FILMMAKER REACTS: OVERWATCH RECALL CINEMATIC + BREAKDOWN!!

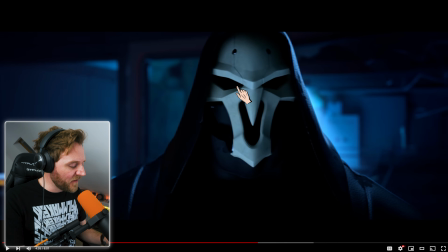1490s
These goons beat him up effectively, yeah? And now you get him
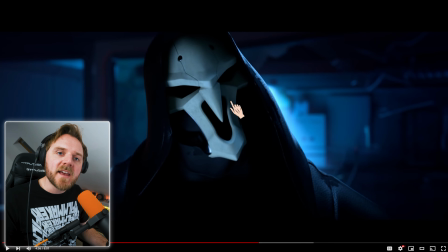1498s
ooh, and clicking his neck.
That's enough.
The music tones down.
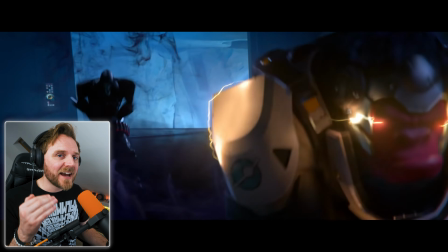1505s
Net, they've built the character up, so he has to have his moment in the sun to make him a titan.
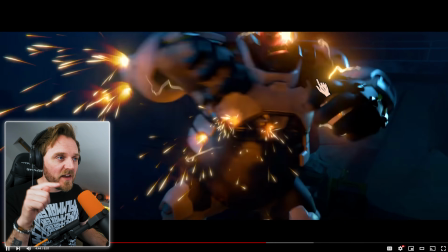1510s
This is it. They built him up. They basically look like he's bested the protagonist, yeah?
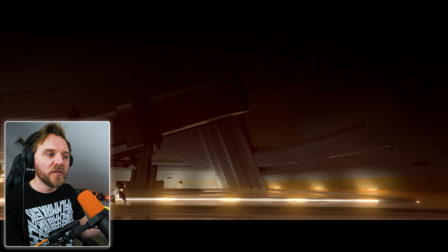1524s
Nice colour palette. We've had a blue scene. We're now into our gold scene.
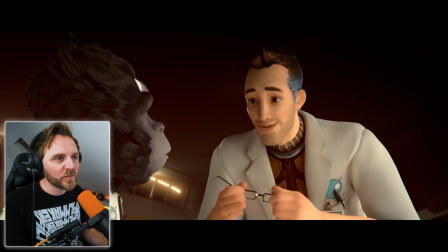1531s You took these because you wanted to see if there was more out there.
Mate, even his grey hair's got blue in it.
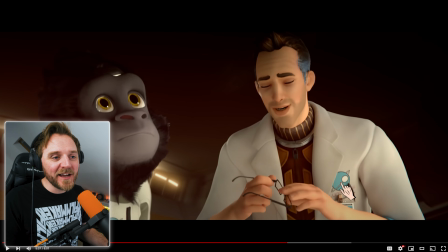1541s
Because... Do you know what I mean? Blue and orange. It's in there somewhere.
You wanted to see if there was more out there.
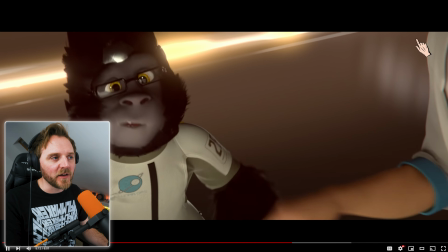1549s
They just work beautifully on camera. It's just, it's lovely.
Well, see for yourself.
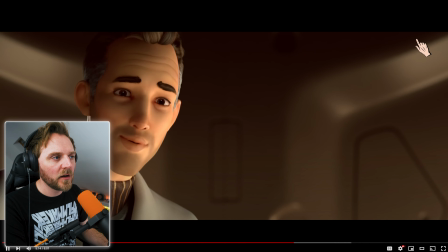1558s Mate, he even sounds like the guy from Project X. Well, see for yourself.
It's not the same voice actor. Who the fuck's that actor? But it's a film from 1987. I remember watching it as a kid and I just found it heartbreaking. And I watched it so many times, but I haven't seen it for over 20 years.
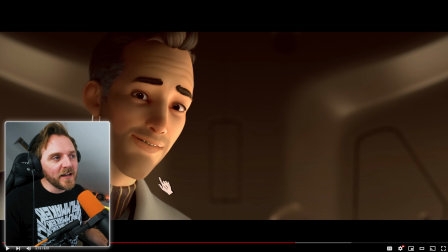1576s
But it's the bloke that plays Ferris Bueller, but even looks like him a little bit, but it's kind of got that vibe.
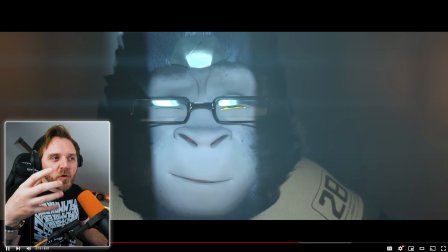1582s
Like, you know, it's not experiments, but you know something's happened, but they still made it PG.
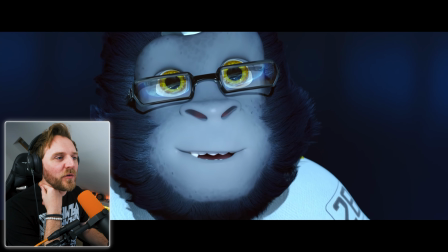1592s
I bet you youngsters watching are like, what the fuck is that? I'm never going to watch a movie.
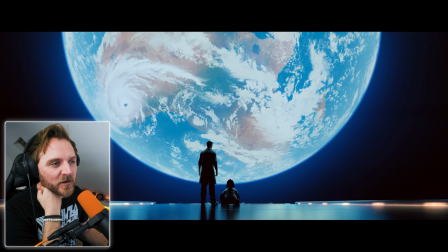1597s
Watch it.
Always remember.
Look at this. Lovely, isn't it?
Accept the world as it appears to be.
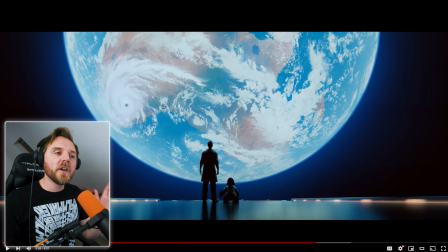1603s Dare to see it.
Why are they not dollying in for a powerful bit of dialogue? Because they want to show you the world for what it could be. You don't always dolly in.
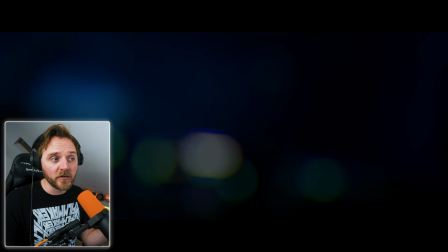1614s
You don't have to always dolly in for a powerful line of dialogue or a facial expression. You can do out. Okay, we're back to this character. He's still having his moment in the sun. And he looks venomous, doesn't he?
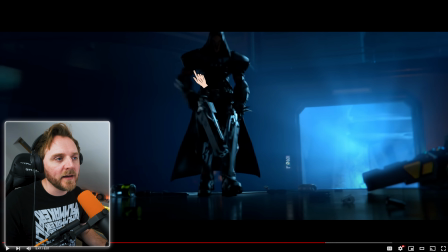1626s
Because he's silhouetted, got a blue palette, yeah? Really emphasizing him.
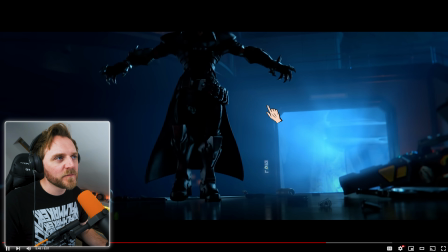1631s
There's not even, you can't even see his face. This is a problem when you backlight, yeah?
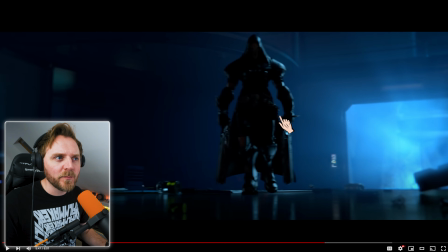1635s
Backlighting is makes it look more cinematic, but you go, well, shit, how am I going to get around this silhouette?
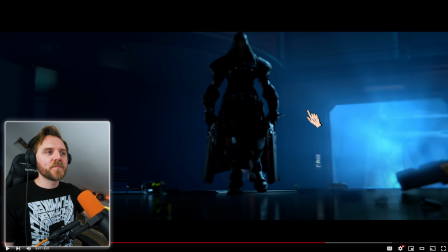1640s
Get a little pickup light. So for a wide, you just do it a little bit on him so you can see a little bit of detail. So on the close-up, it makes sense that there is a bit of a catchment, because otherwise, if you've got a wide shot here and then on your close-up, he's got, you can see his detail. It looks a bit odd to the eye.
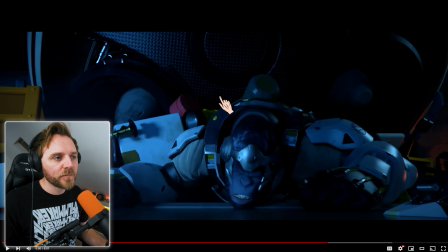1657s
See, if you just cut straight to him, if you went from here, yeah, this shot,
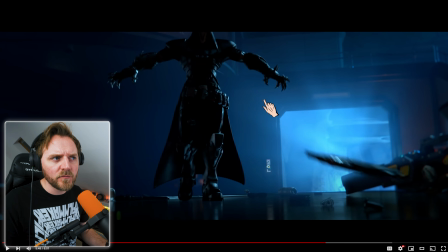1664s
to that close-up shot of Death, I almost called him Death, Reaper, it wouldn't work.
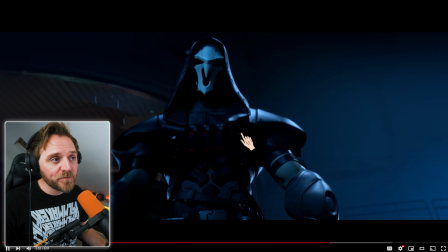1670s
But I cut into Winston's character, you see the blue light? It looks like he's coming to a light, it allows that passing of time.
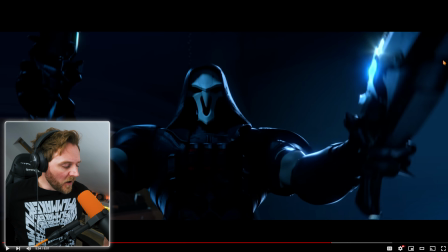1678s
And that way they kept the evilness of him in the darkness. So this is the guns shot I was talking about.
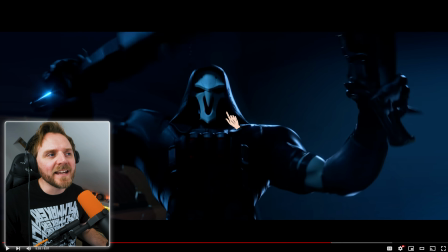1686s
Normally, that was real, because technically, yeah, he's looking, he's almost breaking the fourth wall, yeah? So he's talking to us, which is Winston. So why are the guns not pointed there? He should be like that, yeah? But he's not, he's like that. So he's going to shoot, what, his shoulders around the side of him? Because it's PG.
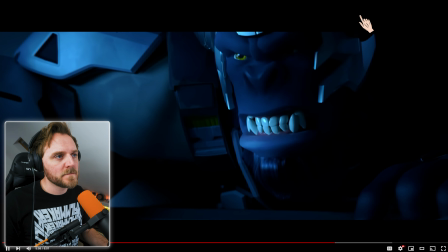1705s Monkey. I'm not a monkey.
Little video zoom.
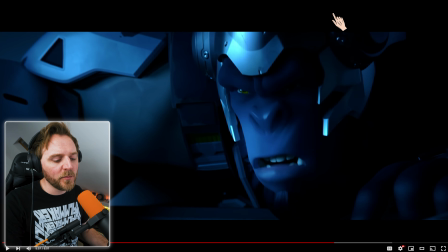1711s Monkey.
I don't normally like him, as I've mentioned on multiple ones of these, but it's fine for animation, it works.
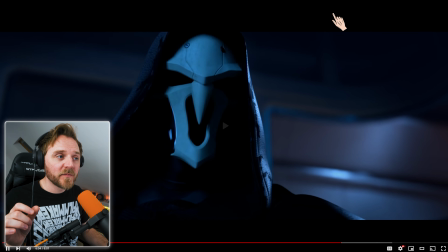1721s
Again, the music's cut out. It's going to play an important part.
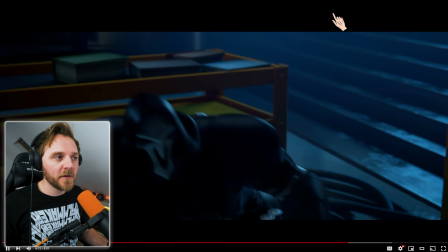1730s
And now you've got to have Winston's moment in the sun. His Titan moment, yeah? These are not built up as much as I'd like, because they're very short films. Yeah? You've got 8 minutes.